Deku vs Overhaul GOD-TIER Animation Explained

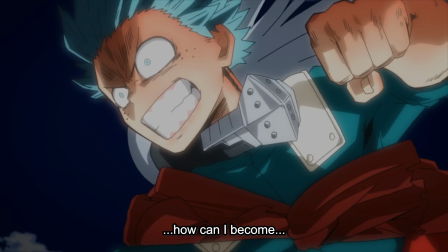(4:08)
They require a lot of testing, because sometimes you'll do a bunch of impact frames in succession like that and it just won't feel fluid.
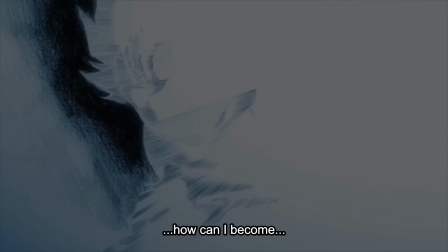(4:15)
But sometimes, in this case, it feels super fluid with minimal use of the stars, with varying speeds in and out,
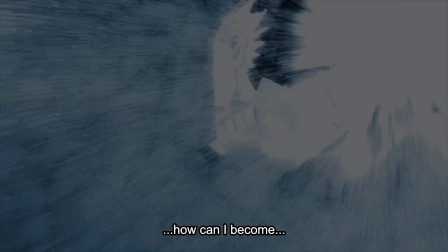(4:22)
with the different shades of black and white that they combined to give you this just beautiful and smooth burst of power and momentum.
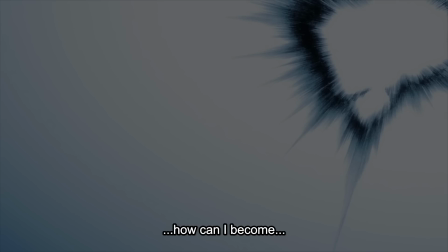(4:30)
Just this charge up of energy, because all of that energy is about to land right in Overhaul's face.
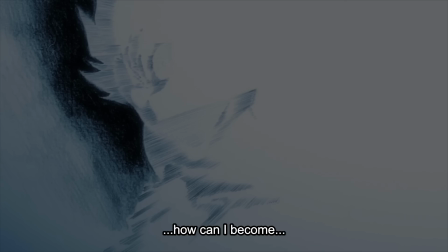(4:37)
Impact frames are not 100% necessary all the time. They're definitely appreciated among artists.
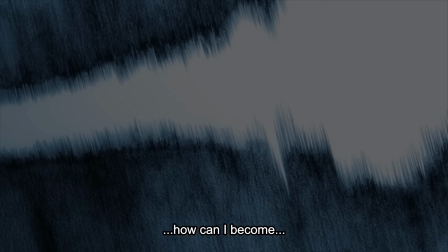(4:43)
Now, if you overuse them, it can kind of hurt the animation a little bit.
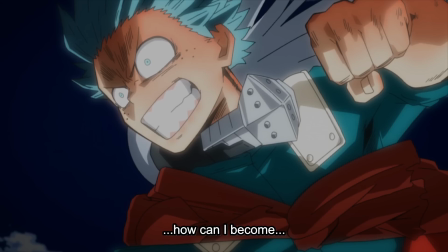(4:47)
So timing is critical, and also just the fluidity of those impact frames is very, very critical.
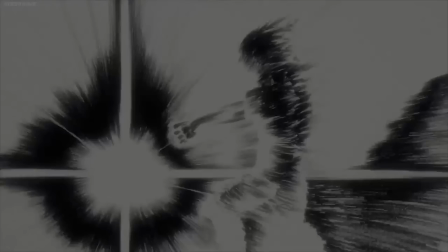(4:53)
I give tons of credit to any artist that can do like 10 to 20 impact frames in a row and make it feel seamlessly fluid,
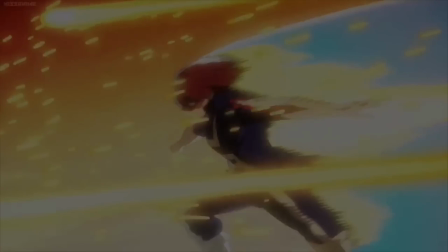(5:01)
which is something that Nakamura seems to be able to do with ease.
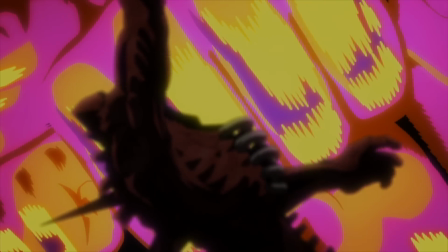(5:05)
Now, this punch that Deku throws turns into this just mountain of gigantic fists of energy that pummel Overhaul like crazy.
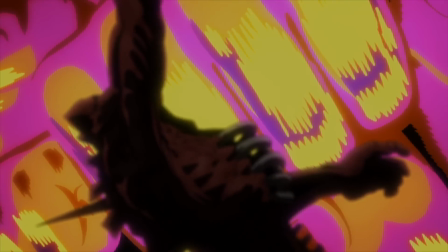(5:13)
So real quick to break this one down, pretty much what's happening is in the very beginning, we're getting kind of a slow-mo shot.
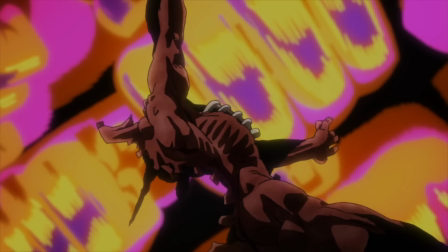(5:19)
The background of the sky darkens to emphasize these fists that come out of nowhere.
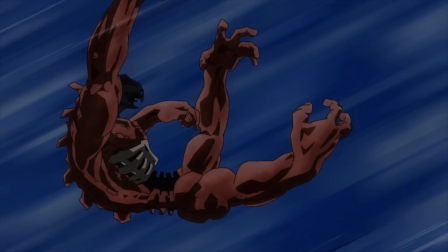(5:23)
If you see these fists basically like come from very small to explosion of giant,
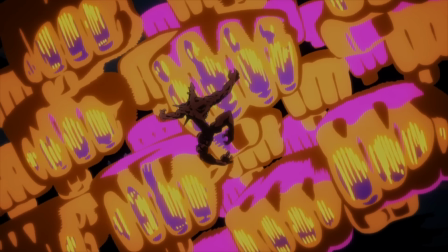(5:28)
slowly moving towards the screen, but there's not even just an increase in size.
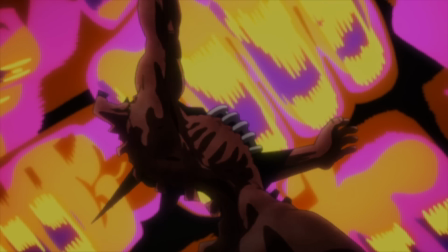(5:34)
Like as an animation, they could just pretty much just keep scaling those fists up, but they don't even do that.
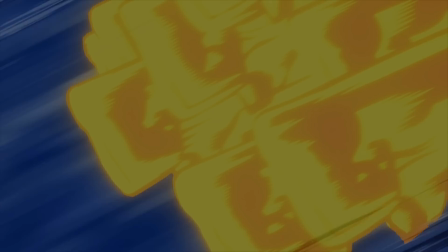(5:38)
Instead, they redraw every fist, every frame to feel like the energy is moving forward.
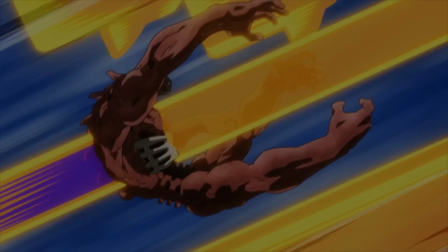(5:44)
It's a lot of extra work, definitely makes it feel more impactful.
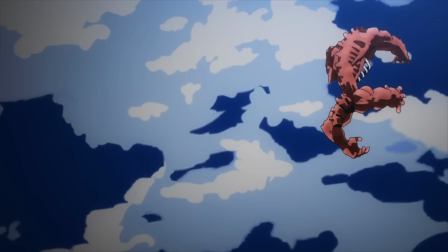(5:48)
Now, as those punches hit, you can see the different body parts just start to explode chunks of Overhaul off in succession.
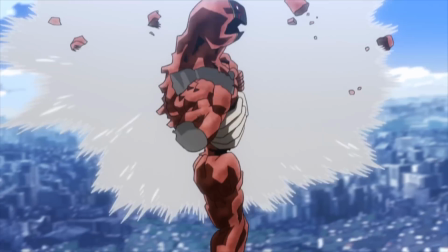(5:56)
It's kind of, again, that like delayed reaction physics, but it adds for a really cool element.
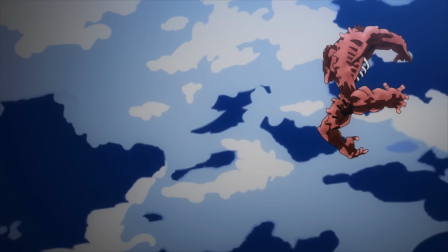(6:01)
Now, if we slow it down here, you'll see the way that he makes those punches feel so powerful.
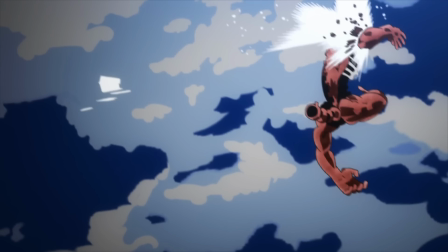(6:07)
As the burst hits and explodes,
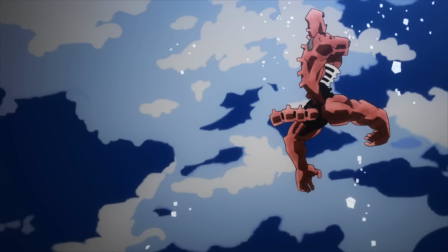(6:09)
you're going to see Overhaul's body and the momentum behind the punch force his body parts and his anatomy in different directions.
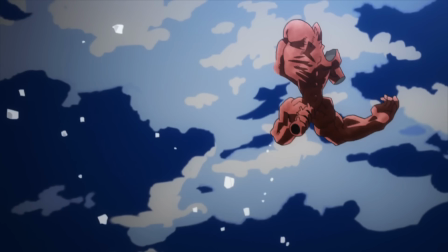(6:17)
Pieces of his body are going to fly past the screen with tons of smears
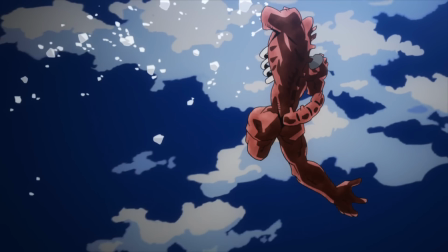(6:21)
and blood and blocks flying out in the direction that the punch hit.
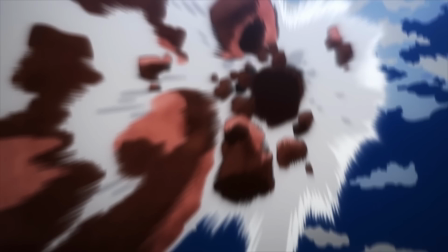(6:26)
There's even parts where he'll kind of expand and then burst out as that punch like bubbles him up and blasts him out right here.
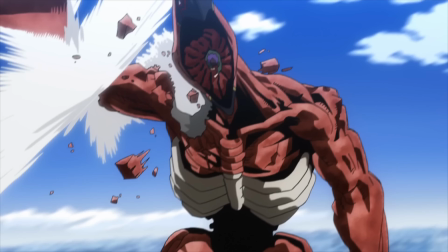(6:35)
And then here you can see a punch hitting him in the shoulder, forcing his whole like
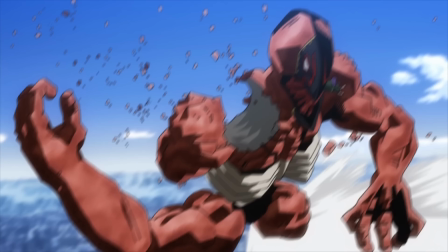(6:40)
collarbone and anatomy to force back on his right side before a punch hits him, like I guess in the stomach or the leg there,
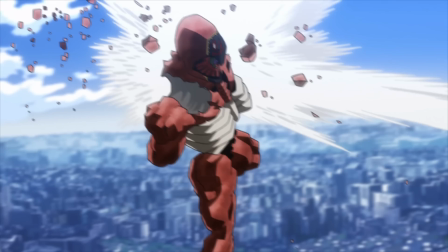(6:47)
shifting the weight of his body and his limbs around. Really interesting, and in the end it felt super powerful,
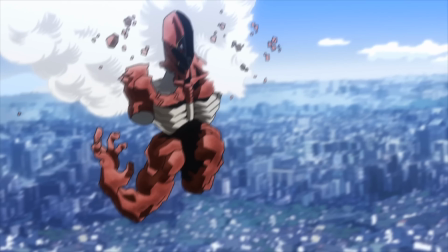(6:55)
especially with the sound design going on there in the background, all of those pops and bursts.
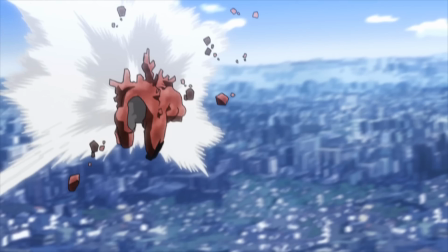(7:00)
It just felt incredibly strong.
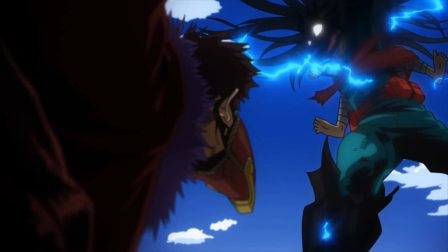(7:05)
Okay, so here's the next scene. I love this one. Just slow motion with so much emotion.
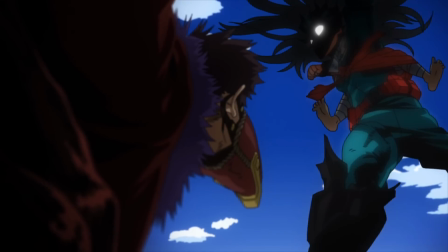(7:11)
The display of how the shadows move. Okay, there's a lot to talk about in this scene here.
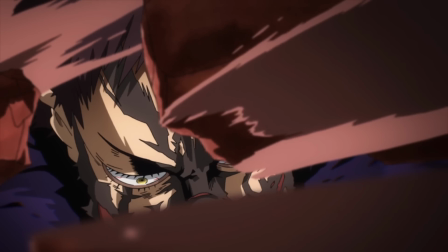(7:17)
Let's start off first with the very beginning. So as Overhaul is lifting his head up and his eyes are expanding open, they're redrawing this.
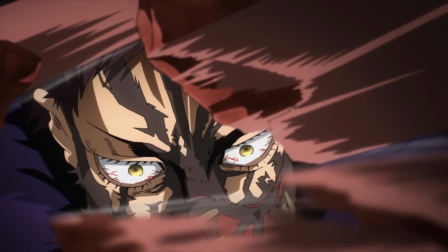(7:25)
God, I mean, it must have been like 30 redraws at least. And I love the smears on the broken pieces of his
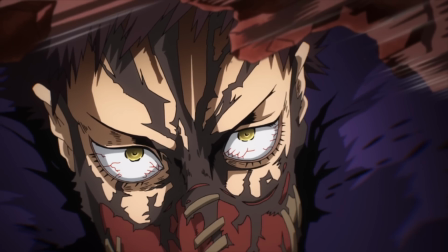(7:32)
reconstructed body parts that are coming out of the way as he's lifting his head up to expose his fear and terror,
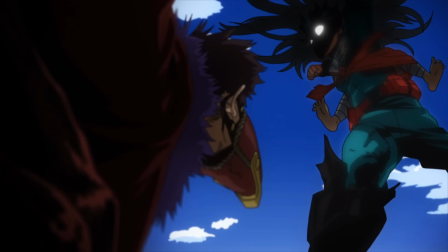(7:40)
showing that Deku is there, the shadow covering his face, the dynamic angle as if the camera is basically at Overhaul's belt looking up towards Deku.
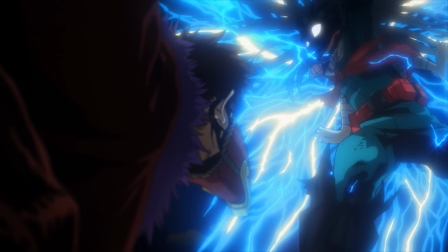(7:49)
And take a look at this lightning just erupting, all this energy flowing from behind Deku and from his fist that he's pulling back in slow motion,
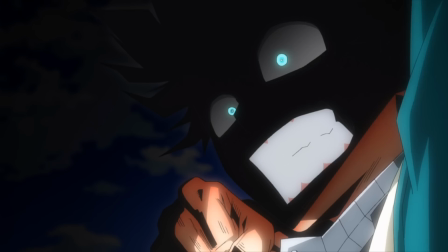(7:58)
with this just unbelievable use of shadows here.
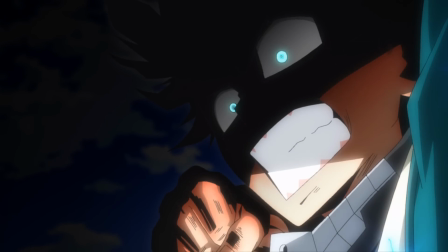(8:00)
His face slowly revealing as he's peeling back that arm, ready for the final blow.
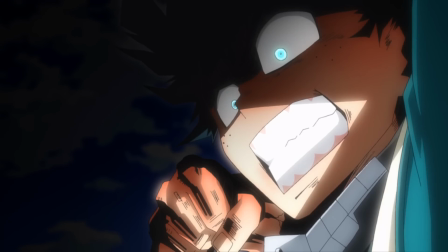(8:07)
You can add a ton of power in animation if before the punch
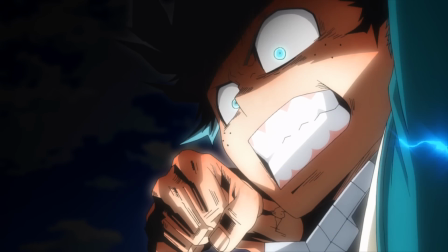(8:12)
it's all in slow motion and then the punch itself is in high speed.